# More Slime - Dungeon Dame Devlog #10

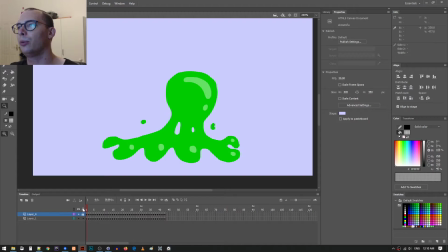[4:06]
So it doesn't really obey the laws of physics as well as the left side. But I think it looks kind of cool. Then also when the ball is like stretched out from the legs, I added these little gaps.
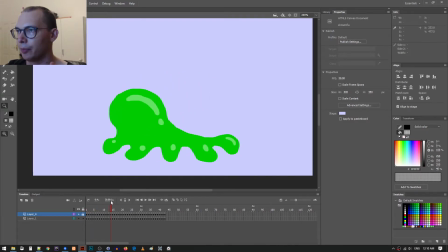[4:25]
So I think it makes a little bit more sense because that's just what you would expect from slime.
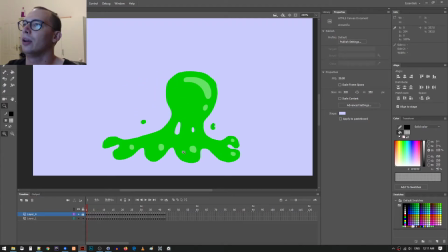[4:34]
And the gap changes depending on like
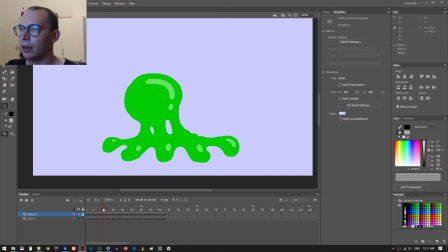[4:40]
the left side has a bigger gap than the right side, and then the right side has a bigger gap than the left side because of the trajectory of the ball, kind of.
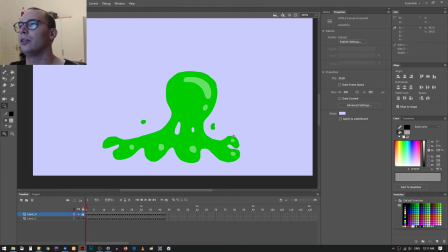[4:50]
Yeah, and then I also, the last video, I hadn't done the legs yet, so I just added the legs. The legs are pretty simple. they just kind of, they're supposed to be kind of moving in a circle, but you can only see like the front ones.
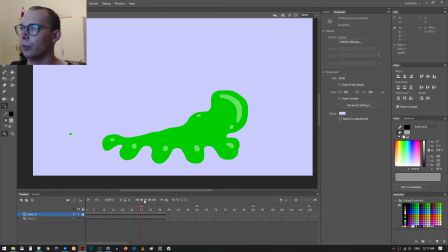[5:05]
And they also speed up a little bit. Right when it hits here, they speed up a little bit. That was on purpose.
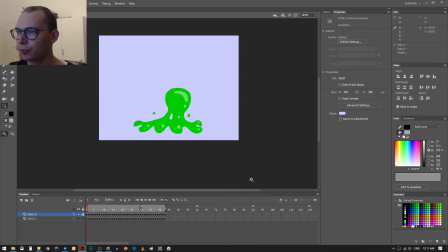[5:10]
It's just barely noticeable though. I didn't want them to move the exact same speed the whole time. Yeah, so overall I'm really happy with it. Just the only issue was it took way too long to make.
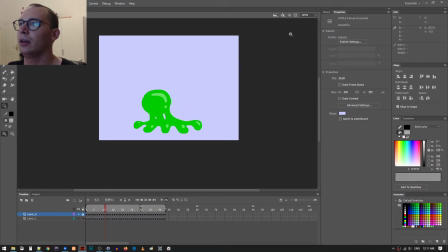[5:26]
But it's pretty tough to animate, and I hadn't animated in a long time. And on top of all that, this slime is like a pretty important enemy because I'm gonna reuse this animation.
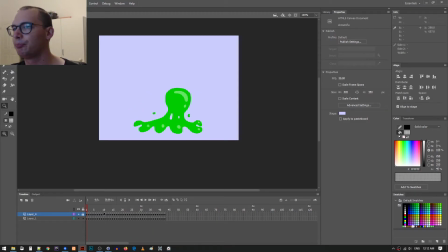[5:39]
So there's gonna be like a green slime and a pink slime. Like I'll just go like this. For example, I could make it pink. Maybe like that.
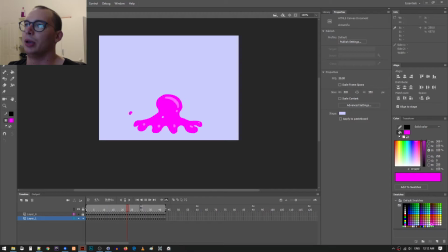[5:55]
So now we have pink slime. But yeah, there's gonna be multiple colors of the slime, and some of them are gonna share functionality. So they're all gonna have the same explode animation when they're killed. And then most of them are gonna have a walk animation, I think.
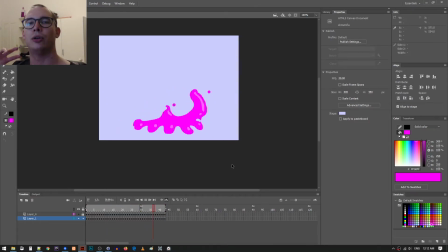[6:10]
And then each slime has its own like special things that it does. But the walk animation is really important because I think they all are gonna have a walk animation.
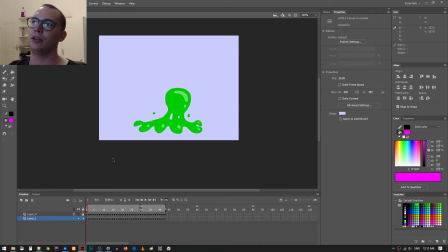[6:25]
So I'm going to be, since I'm reusing this animation for multiple enemies, like multiple different types of slimes, it makes it more important so I can justify spending more time on it. Oh, they're all selected now. Now it doesn't look good. But yeah, so.
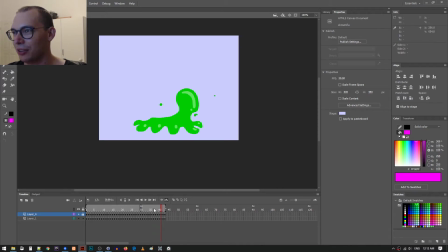[6:47]
Yeah, when you do what I just did, it selects everything. So now when I play the animation, it's got this like selected stuff on it, but whatever. Yeah, okay, so anyway, in the real game, it's probably gonna be closer to this size.
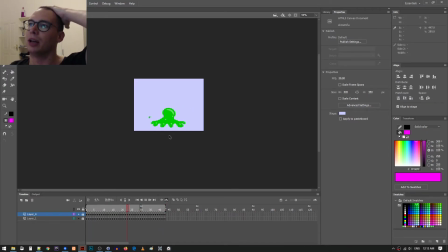[7:05]
I think it looks pretty good. I also in-betweened it from last time. So last time, instead of animating every single one of these frames, I was cutting it like it was spaced out more.
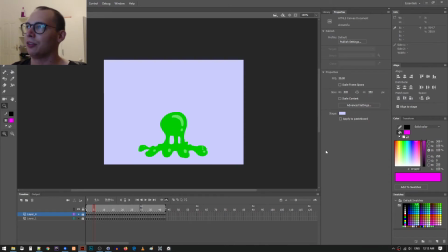[7:19]
Kind of hard to explain, but like instead of doing, like right now we have 43 frames at 30 frames per second. Before there was like 21 frames at 15 frames per second.
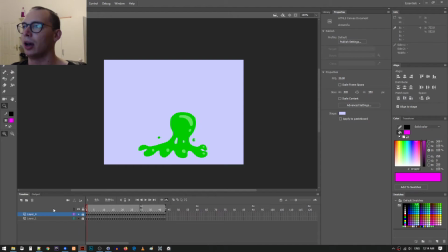[7:33]
So it's called in-betweening when you add in frames in between, and it makes the animation smoother. With slime, I wanted to add a lot of in-betweens because the slime is supposed to be like kind of fluid. And also in-betweening the slime is super easy.
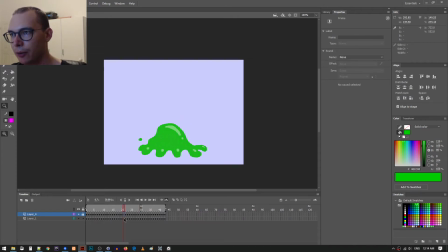[7:50]
Like if I were gonna in-between this right now, I could easily go like this.
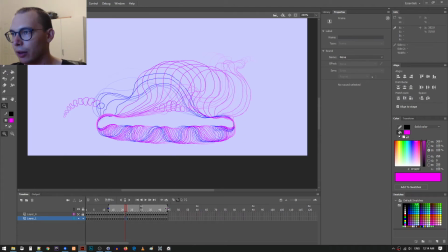[7:57]
Go like that. Okay, that wouldn't be too easy, but if I go like that.
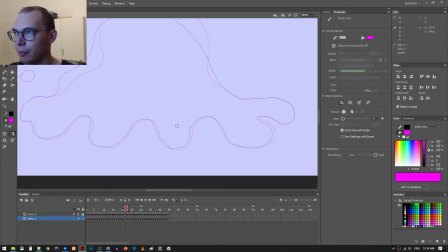[8:02]
So now all I'd be doing is just going like this, drawing like the in-between.
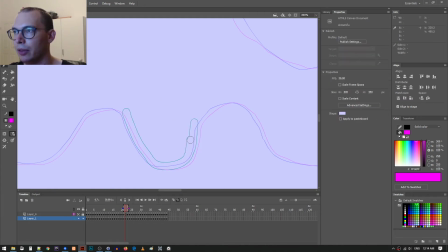[8:12]
Sometimes I would go with like the outline so I could see exactly what I'm doing.